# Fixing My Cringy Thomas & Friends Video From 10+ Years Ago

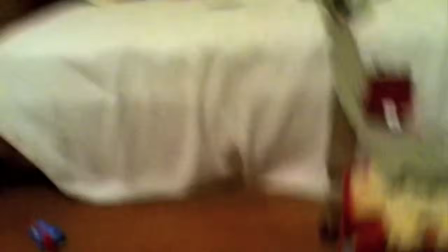What?
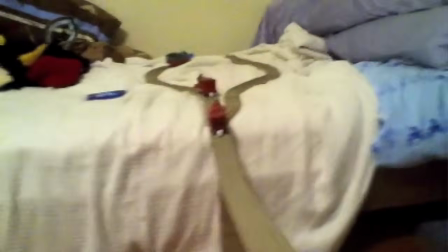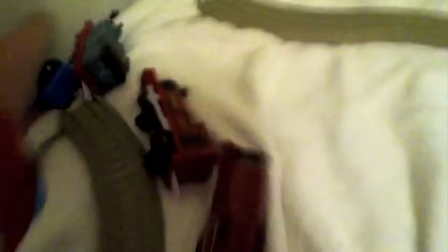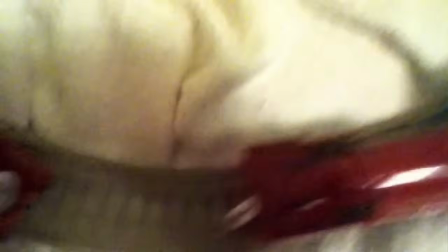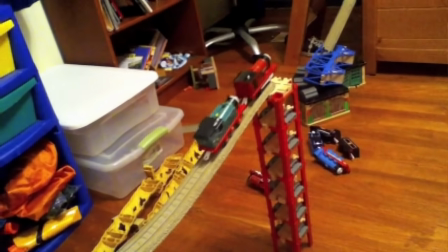Yeah, I used to be a cringy Thomas kid too. So now that we've seen how bad I used to be at making videos,
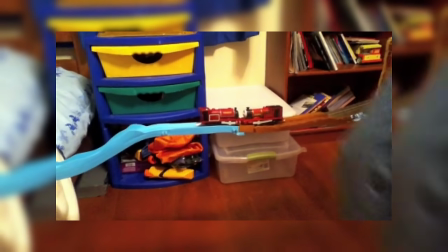it's time to mix things up and properly explain how I made this video and how you can avoid making the same mistakes.
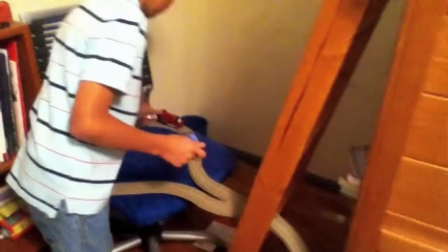Welcome to film school with MTI. Now the first mistake made was recording the music in the video clips.
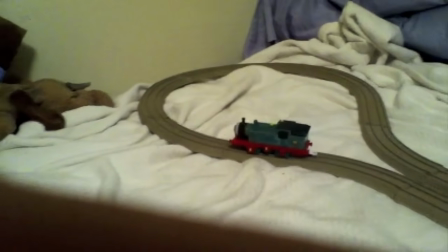Doing this severely dampens the audio quality and makes it impossible to properly edit out the footage audio so you can hear the music.
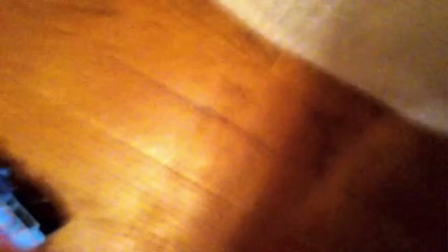You also end up getting varied volume levels if you move the camera away from the audio source, as well as having to pause and play the video as close to when you start and stop the camera.
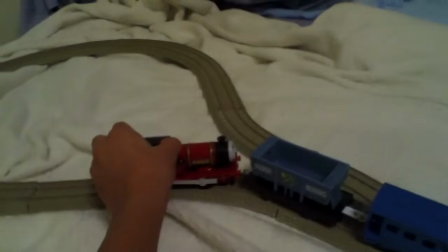What makes it worse is how easy this is to fix.
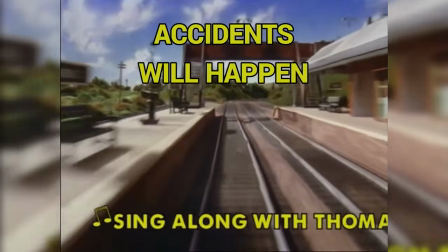Use an editing software, download the audio you want to use in the video, then place the audio track under the video where you want it to play.
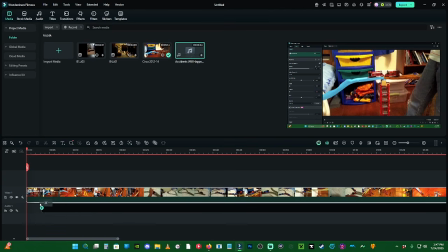This is one of the simplest things to do in video editing and is essential for making good videos.
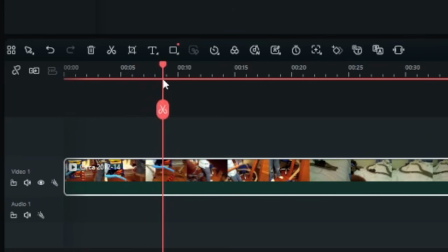Next up is how the video was compiled. Normally in editing, you make cuts in the video where there's footage that doesn't need to be seen.
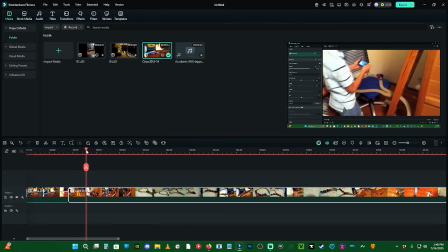This is usually the parts where you start and stop filming, as well as any outtakes you want to trim out.
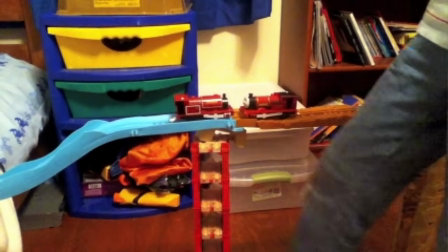In the first clip here, there's a noticeable length of time between between the camera starting, the accident, and the camera stopping.
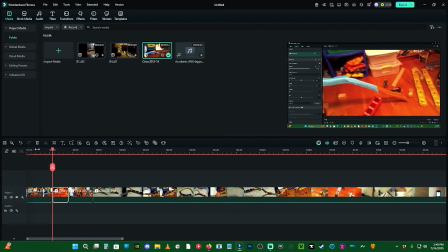In order to make this section smoother, I'm going to cut out that excess footage, and in a couple clicks, we've cut this clip in half from 12 seconds to 6 seconds.
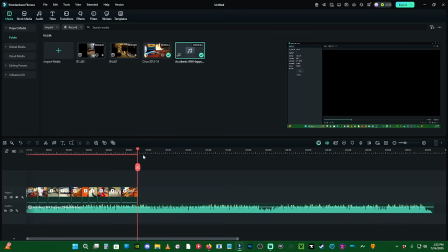Doing this not only makes the video look better, but it also gives you more time to work with, which makes a big difference when making a music video.
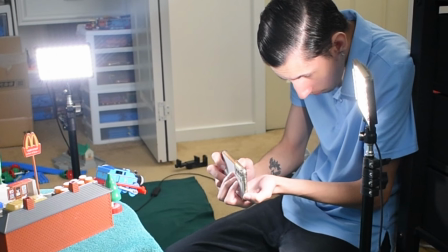Lastly, let's talk about the way the video was shot.
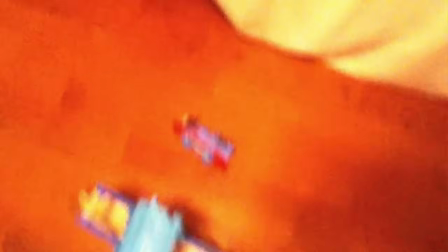The first few clips were actually shot separately, but later on, you can tell I just moved the engines to different places and set up new accidents without stopping the footage.
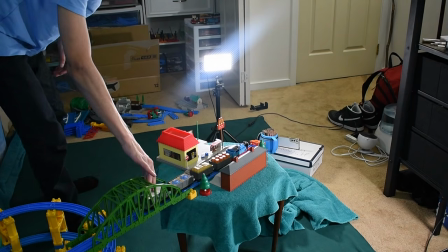How do we fix this? Set up your accidents beforehand, then film what you want to show in the video, then stop recording.
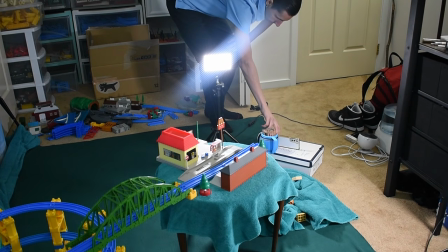Rinse and repeat.
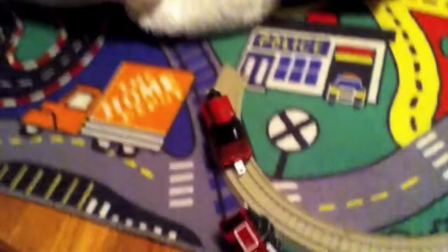For accidents like these that are all single shot clips, each accident was recorded in one take with no cuts, no different angles, and no establishing shots.
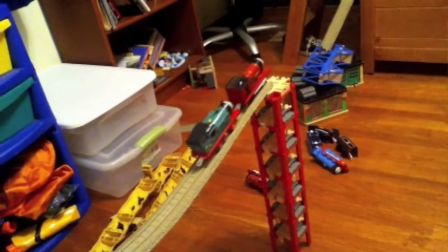The vast majority of crashes featured in the video had an engine falling from a height onto the floor, looking like this.
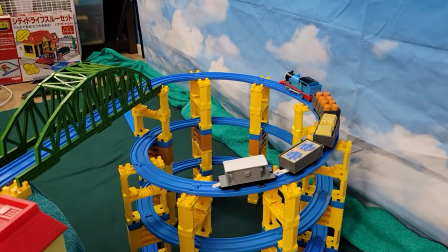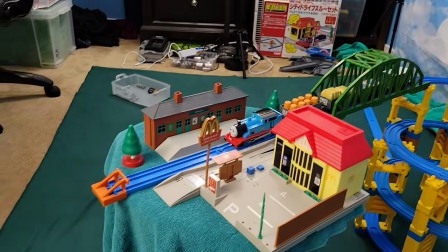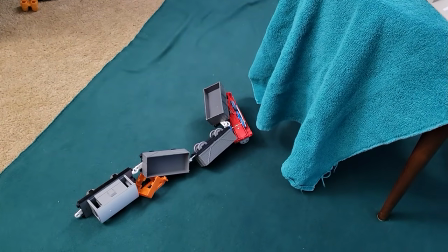Now, while that doesn't look horrible, it is a bit simplistic. So let's try it out with some alternate angles and establishing shots.
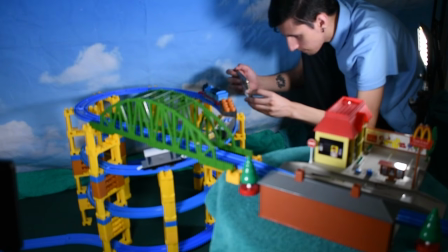First, I'm going to film Thomas traveling towards the cliff, establishing that Thomas is the character we're following and that he's pulling a train up this hill.
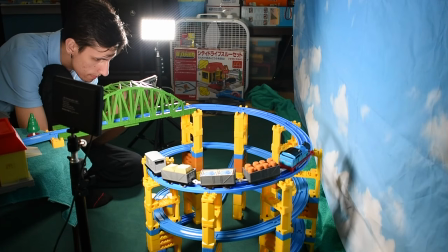Then I'll take a quick shot establishing these loose buffers at the end of the track, then Thomas will reach the top of the hill, then a shot of him approaching from behind the buffers,
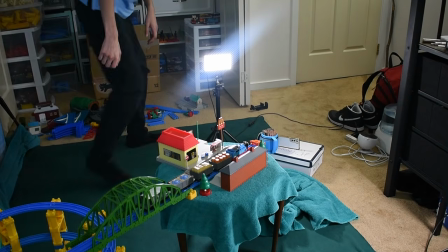then Thomas goes through the buffers and begins his fall, then I take a shot of him and the train hitting the ground from this angle,
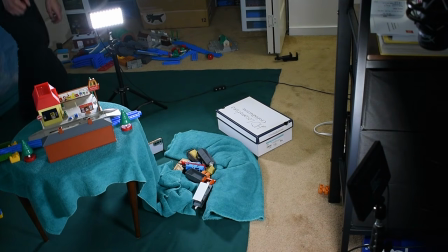and then a close-up shot of his freight cars and freight landing on him from this angle, and then a final wide shot of the aftermath.
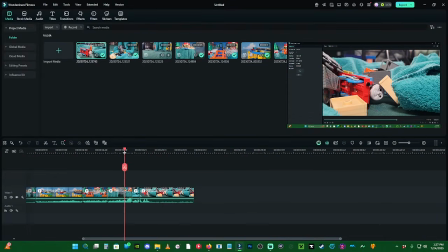So now that I've gone in and edited the clips down, let's look at the crash that was filmed with different angles and establishing shots.
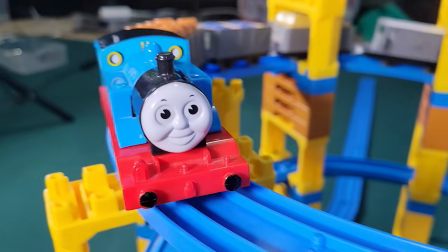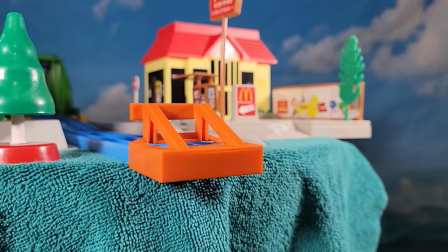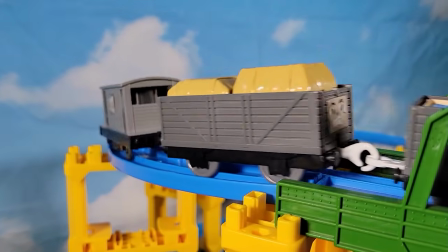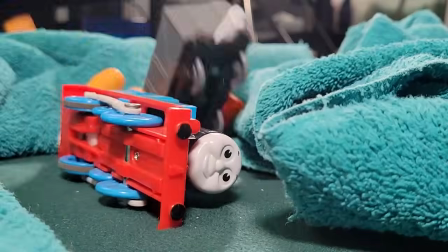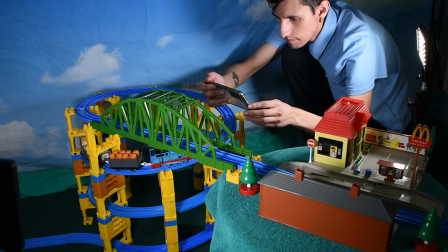Isn't that much more interesting? In just a couple more seconds, we managed to tell more of an engaging story with how Thomas came to fall off the cliff here.
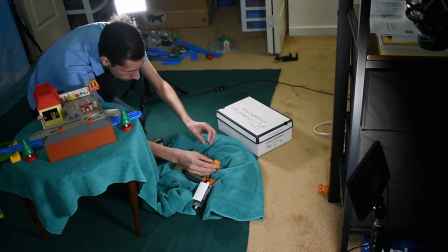Making videos this way will require more work, but it pays off in the end with a satisfying and well-engineered product.
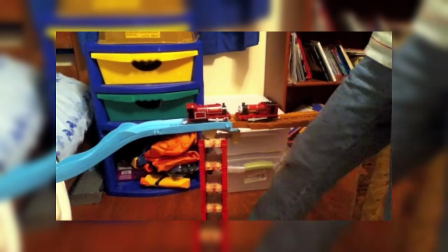So now that we've covered the basics, it's time to apply what we've learned as best we can to the old video I made over a decade ago.
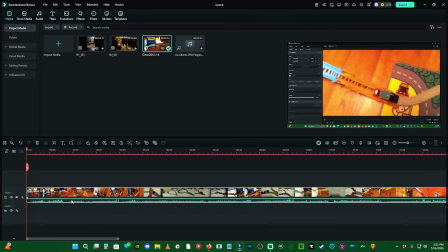First, we're going to mute all the audio and add the music separately.